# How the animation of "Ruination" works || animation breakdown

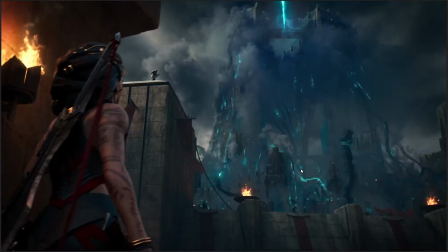[36:57]
So how do we communicate that we are now in a completely different space? Well, look at the colors of Noxus. We have the gray and brown of the rock. We have the red of the banners, the steel gray sky. Red and black are sort of the order of the day when it comes to the colors of the characters that we're seeing.
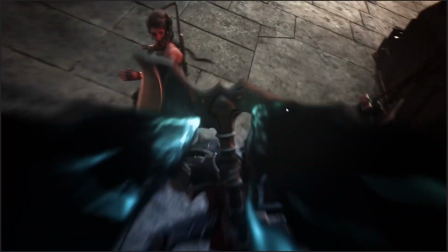[37:14]
Some orange fire as well. Now, once we get to Karma, on the other hand, oh, all of a sudden the color grading has changed completely.
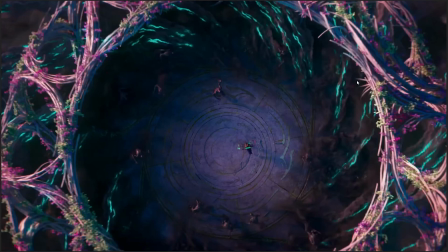[37:22]
Everything has sort of this pink, orangey light draped all over it. Like it's almost like sunset lighting, isn't it? We have these green plants and like bright pink flowers, and we have a completely different architecture. Noxus is all boxes and straight lines.
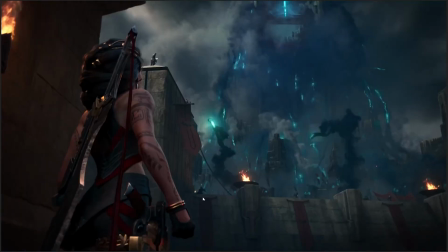[37:39]
Like you can even see it like in the tiling of the floors, and like everything here is like straight lines, boxes.
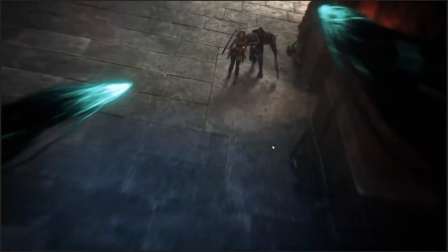[37:45]
It's very rigid, it's very harsh, it's very hard lines. And then as we swap to Ionia, everything here is curved.
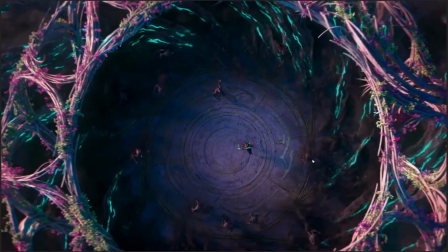[37:52]
Everything here is round. Everything here seems to be composed of circles over and over again. We have this circle where Karma is fighting the undead. We have the circle of this canopy. We have the circles in the canopy. And even the swirling of the black mist describes a spiraling circle moving in on Karma herself.
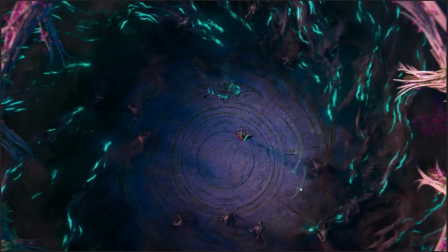[38:12]
So like just the shape language here is what helps us identify immediately, like without any pause, without being confused, without taking a second to get our bearings, we understand, oh, okay, this is a completely different place. Like this is not even remotely the same kind of place at all.
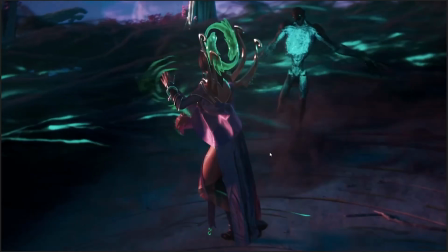[38:26]
We need to understand this as a completely separate space in the world, and perhaps even a separate space and time, except of course the same action is happening here.
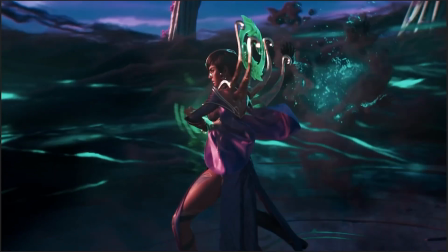[38:35]
And can I just say, I appreciate Karma's nose in this shot.
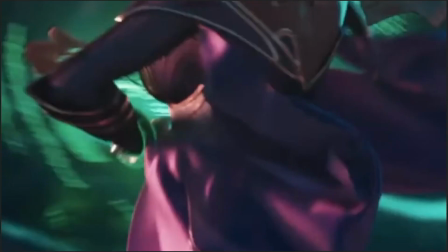[38:40]
I don't know if you know how fucking rare it is, but it is incredibly rare to see like sexy female heroes,
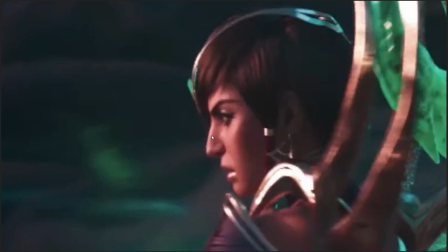[38:48]
especially in fantasy media, who have a nose that curves that way. The standard nose is the landing strip nose, like that little, I can never remember the difference between concave and convex, but the one that curves inwards and then out like that, that's sort of the Disney Frozen nose,
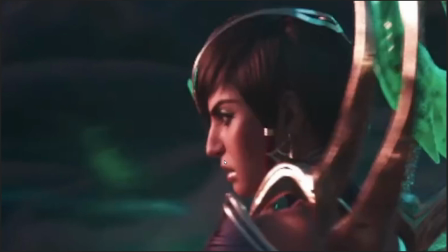[39:04]
the tangled nose. That's the standard fantasy lady nose, and there's all the fantasy ladies all over the place all of the time, and nobody ever bothers to do anything else. It's just nice to see Karma and Samira have noses that curve a little bit outwards instead.
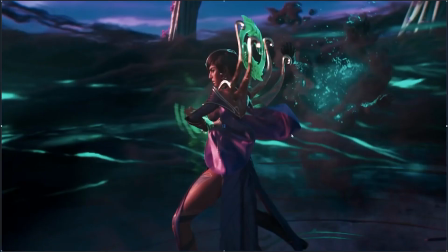[39:17]
It's a rare thing, it's a small thing, it's something I personally appreciate, that like that they just try to make faces different sometimes.
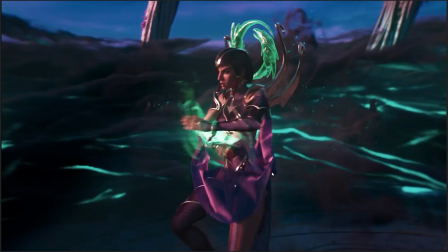[39:25]
It's a nice thing. So, you know, good on them. Thank you for doing that.
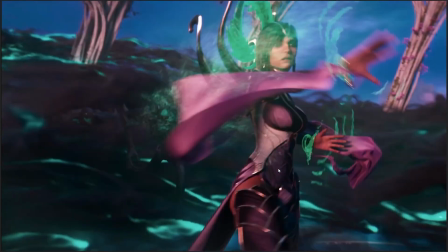[39:30]
That's a good thing, because it makes her slightly more identifiable character, especially when
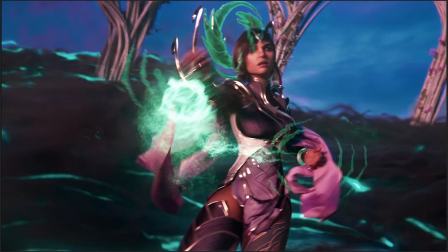[39:36]
her entire body and her body type is completely fucking identical to like 150 other goddamn champions in League
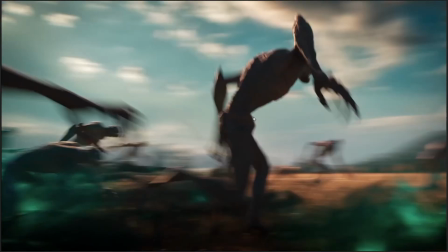[39:44]
of Legends. But anyway, that's a different discussion. So, Karma versus these things, and again, we have a switch in scene.
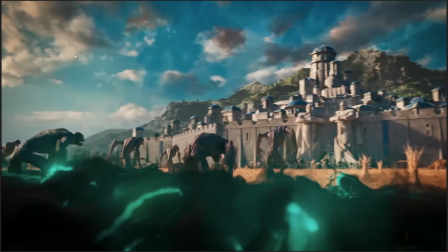[39:51]
Now we're looking at Demacia, and again, look at the difference in light. We have blue skies here. We have these, like, we have sort of some of the same sort of blocky architecture as Noxus, but look at all these domed structures. Look at all these statues everywhere. Look at the bright white of the walls here compared to the darkness of Noxus.
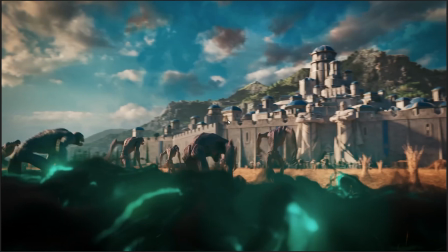[40:08]
Look at the golden cornfields that these undead are rushing across. Again, the staging, the color, the way that buildings and environments are designed does the job of telling us that no.
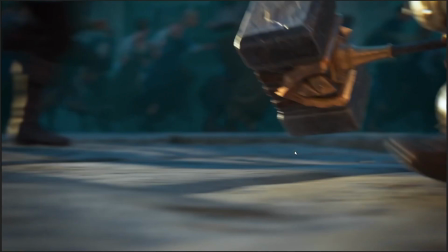[40:21]
Think of this as a completely different space. And then we get my girl Poppy. My girl Poppy!
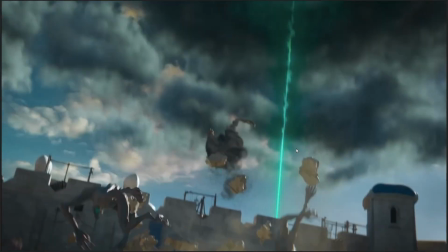[40:29]
Woohoo! Doing a bit of bullet time there as she unleashes her ult on these poor idiots who should have known better and to mess with a Yordle.
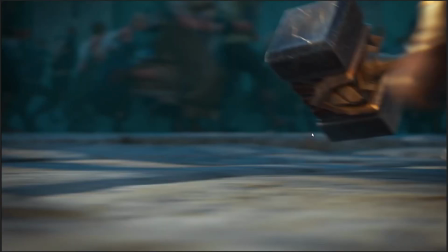[40:37]
Like, we saw that in the Yordle anime shot. Don't mess with Yordles. And I do like this tracking shot.
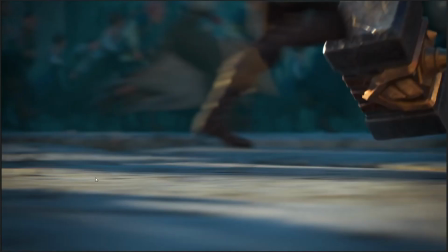[40:41]
Like, it's a tracking shot where the camera, like, adding to the speed, the camera is really low to the ground, which always makes all speed seem faster.
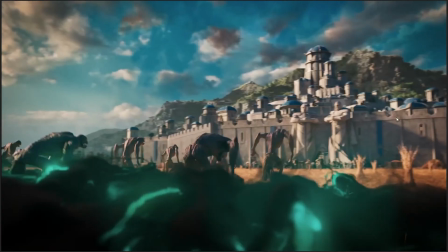[40:50]
And we get introduced to the hammer first. Not Poppy herself, just the hammer first.
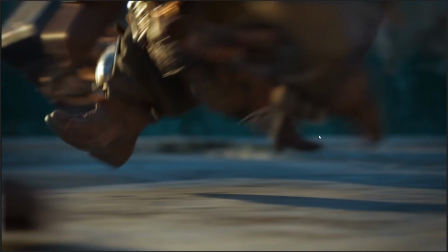[40:54]
And then her tiny little Yordle legs follow. And, like, you have this tracking shot really accentuating the speed of just how quickly she moves.
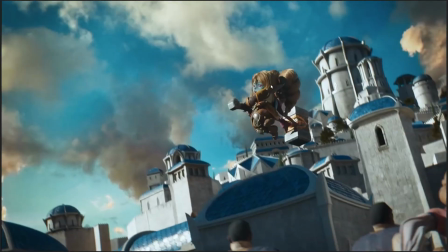[41:02]
And then we get the actual reveal of her, which is here, more or less.
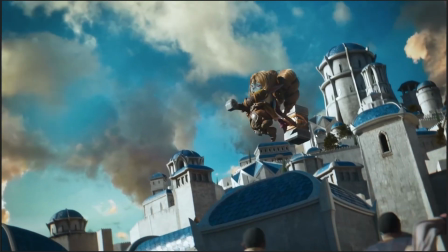[41:07]
As we get this bullet time shot where she just kind of hangs in the air, seemingly unaffected by gravity.
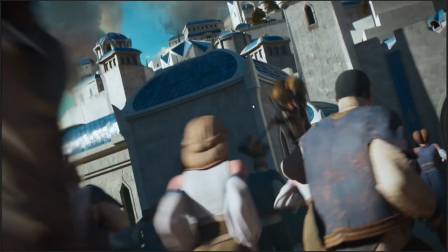[41:13]
This is bullet time rather than coyote time, because what's going on here is we have this slow-mo effect where everything's slowing down substantially.
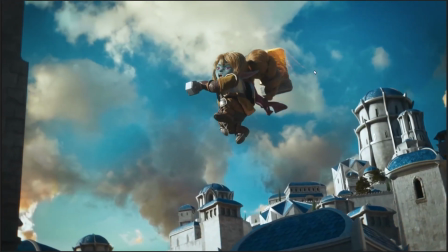[41:20]
And then as she reaches, like, the peak of her jump, we get, all of a sudden, time speeds up again.
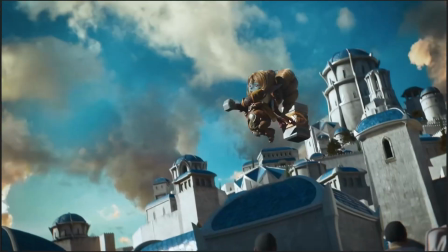[41:25]
Woof! So you get this feeling of like everything slows down, Matrix effects, camera swings around.
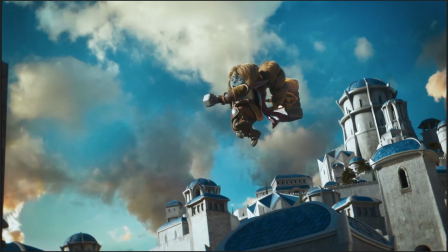[41:34]
And that is, from a visual storytelling perspective, it does two things. First of all, it heightens the impact of what Poppy is about to do.
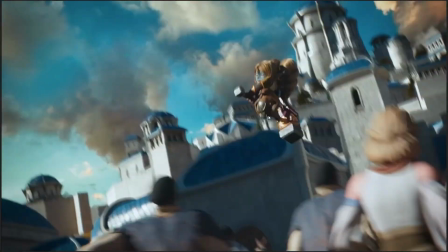[41:41]
Like, as visual language goes,
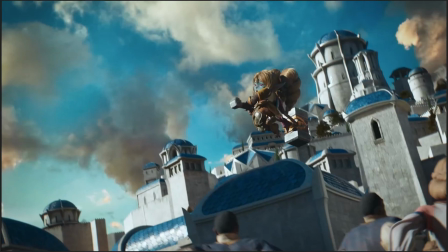[41:43]
at this point, we universally understand that when the camera slows down for a bit right before an action is about to happen, that means that action is a big action. Like, oh, something big is going to happen here. Whatever this is, it's powerful. Something big is going to happen. There's going to be a huge impact, and we're getting more anticipation for it.
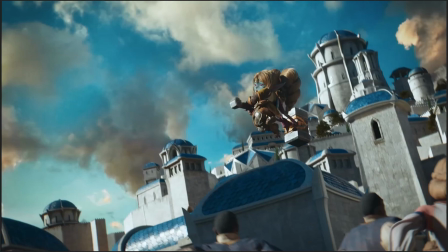[42:00]
We're having this slow build up to like 5, 4, 3, 2, 1, and gadoosh.
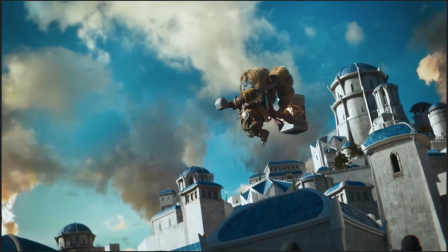[42:05]
Right? That's the number one thing. The number two thing is that it gives us time to actually get a look at Poppy and her gorgeous braids.
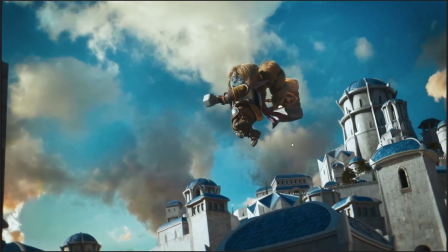[42:13]
Man, I hope they update the in-game character model to have those. Does she have braids on the in-game character?
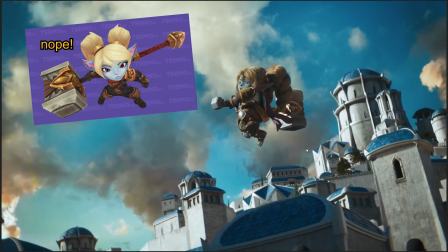[42:17]
I don't think she does. Does she? It's been a long time since I looked at Poppy in-game. Oh well.
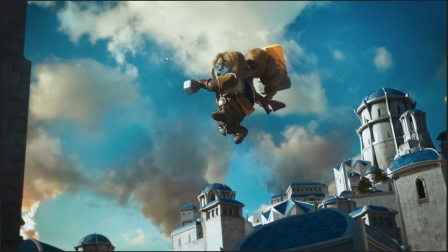[42:23]
To actually give us the reveal of Poppy as a character, like to let us see, okay,
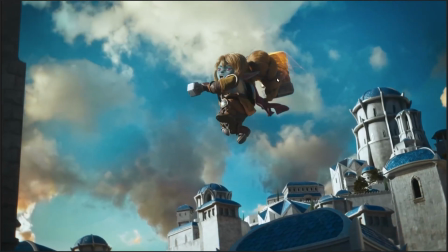[42:28]
this is a tiny blue person who's little, but she has this big hammer and there's this magical effect thing going on it,
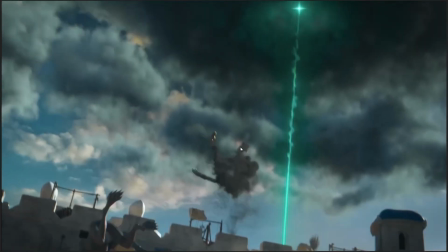[42:34]
and she whacks it into the ground and she kicks those guys' ass. Okay, she's a hero. That's pretty obvious.
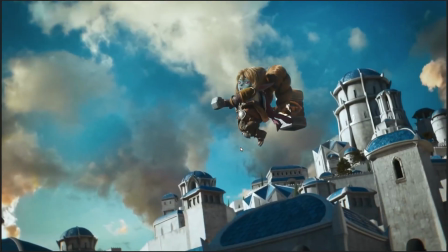[42:40]
And there's a subtler thing going on as well, which is just the good character design on the part of Poppy,
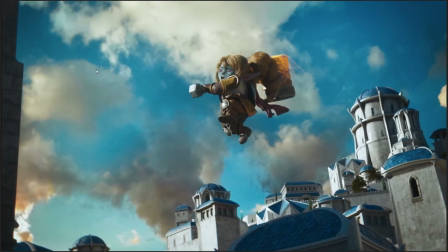[42:44]
which is that she has like blue skin, which aligns her with the blue of the sky and the blue of the roofs of Demacia. She has earth tones and earth colors on her character, which is like, again, from a character design perspective, a character who's all dressed in earth colors and earth tones, like, they tend to look more friendly than characters who are dressed in,
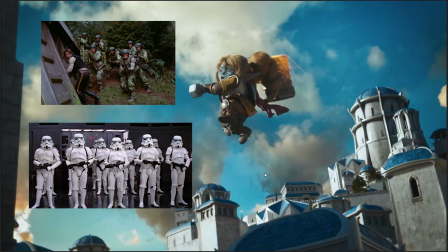[43:02]
for example, black and white. Look at Star Wars, for example, compare and contrast, like, this is one of my favorite examples, but compare and contrast the rebels in Star Wars with the stormtroopers, and you see this kind of color design being used explicitly to code good guys and bad guys.
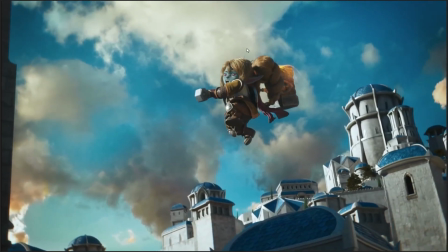[43:16]
But also, like, the gold of the hammer and the hair also aligns with Demacian aesthetics, which is just a good character design.
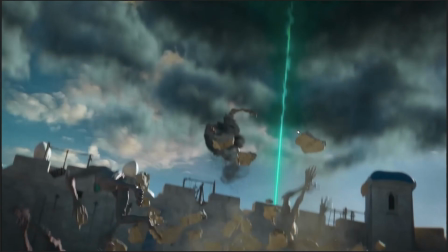[43:24]
Like, there's not that much gold in this version of Demacia that we see, but gold is one of the primary colors of Demacia as well.
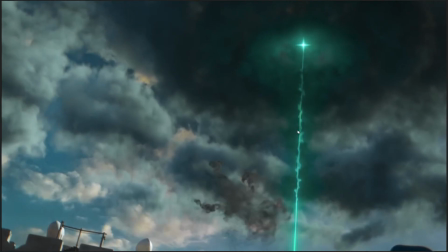[43:30]
So from a character design perspective, Poppy is just really well designed to look like a Demacian champion.
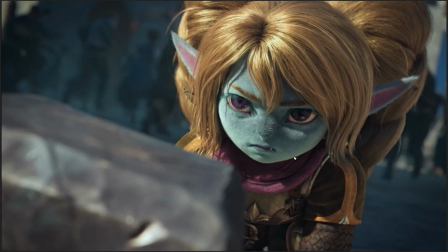[43:35]
And I do enjoy, like, again, because we had the Yordle short yesterday, we might as well compare and contrast there as well. Here you can really see, like, in the most explicit terms possible, the difference in aesthetic approach between Tales of Runeterra and the Ruination short.
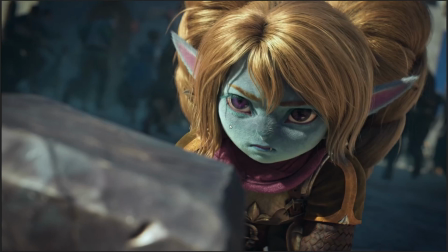[43:52]
Because Tales of Runeterra, Yordles don't look like this. They don't have these little sort of fuzzy mottled faces where you can really see that soft fur. I want to pet her. Like, if you scratch that nose, is it like scratching the nose of a cat?
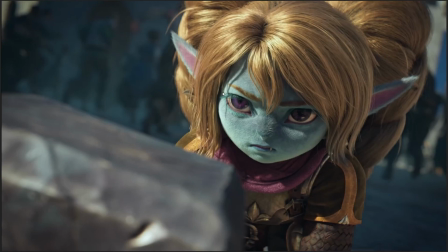[44:08]
Anyway, that's a different conversation. But especially in the hair. Poppy's hair looks almost kind of distressingly realistic. Like, it's almost like it's a little too realistic, isn't it? Makes her look a little bit like a doll, at least when you slow down, like when you look at shots completely slowed down.
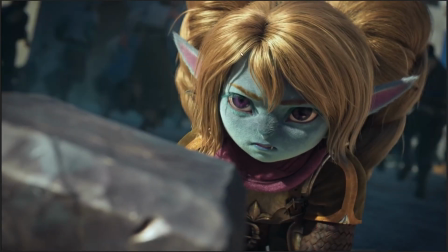[44:25]
It's very, very highly realistic hair. Compare and contrast that with the way that the Tales of Runeterra short yordles are presented, where the hair is much more of sort of a unified, much more of an anime aesthetic of hair, really, where it's much more of a painted thing. Here you get the sense of each goddamn individual strand of her frickin' eyelashes.
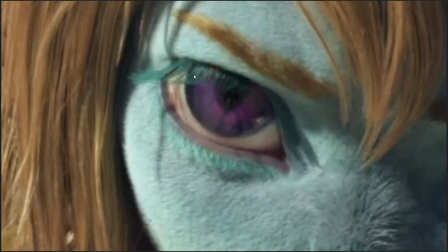[44:42]
In fact, let's zoom in on that for a second. Each individual goddamn strand of her eyelashes is animated. You want a picture of the difference between the Tales of Runeterra shorts and this one in terms of how they approach realism? That's the one you got. Individually rendered eyelashes. There you frickin' go.
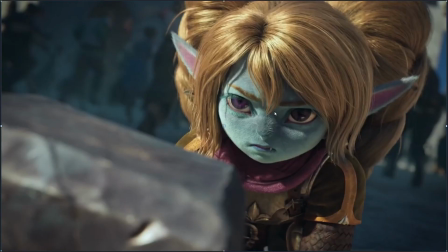[44:59]
And I think, like, personally, I think it's cool. Like, I really like seeing Poppy and yordles in general rendered more realistically to give us more of a sense of, like, how would these characters look if they were actually real. And she does look like some kind of fairy creature, doesn't she? Again, I think the hair looks a little too human in some ways.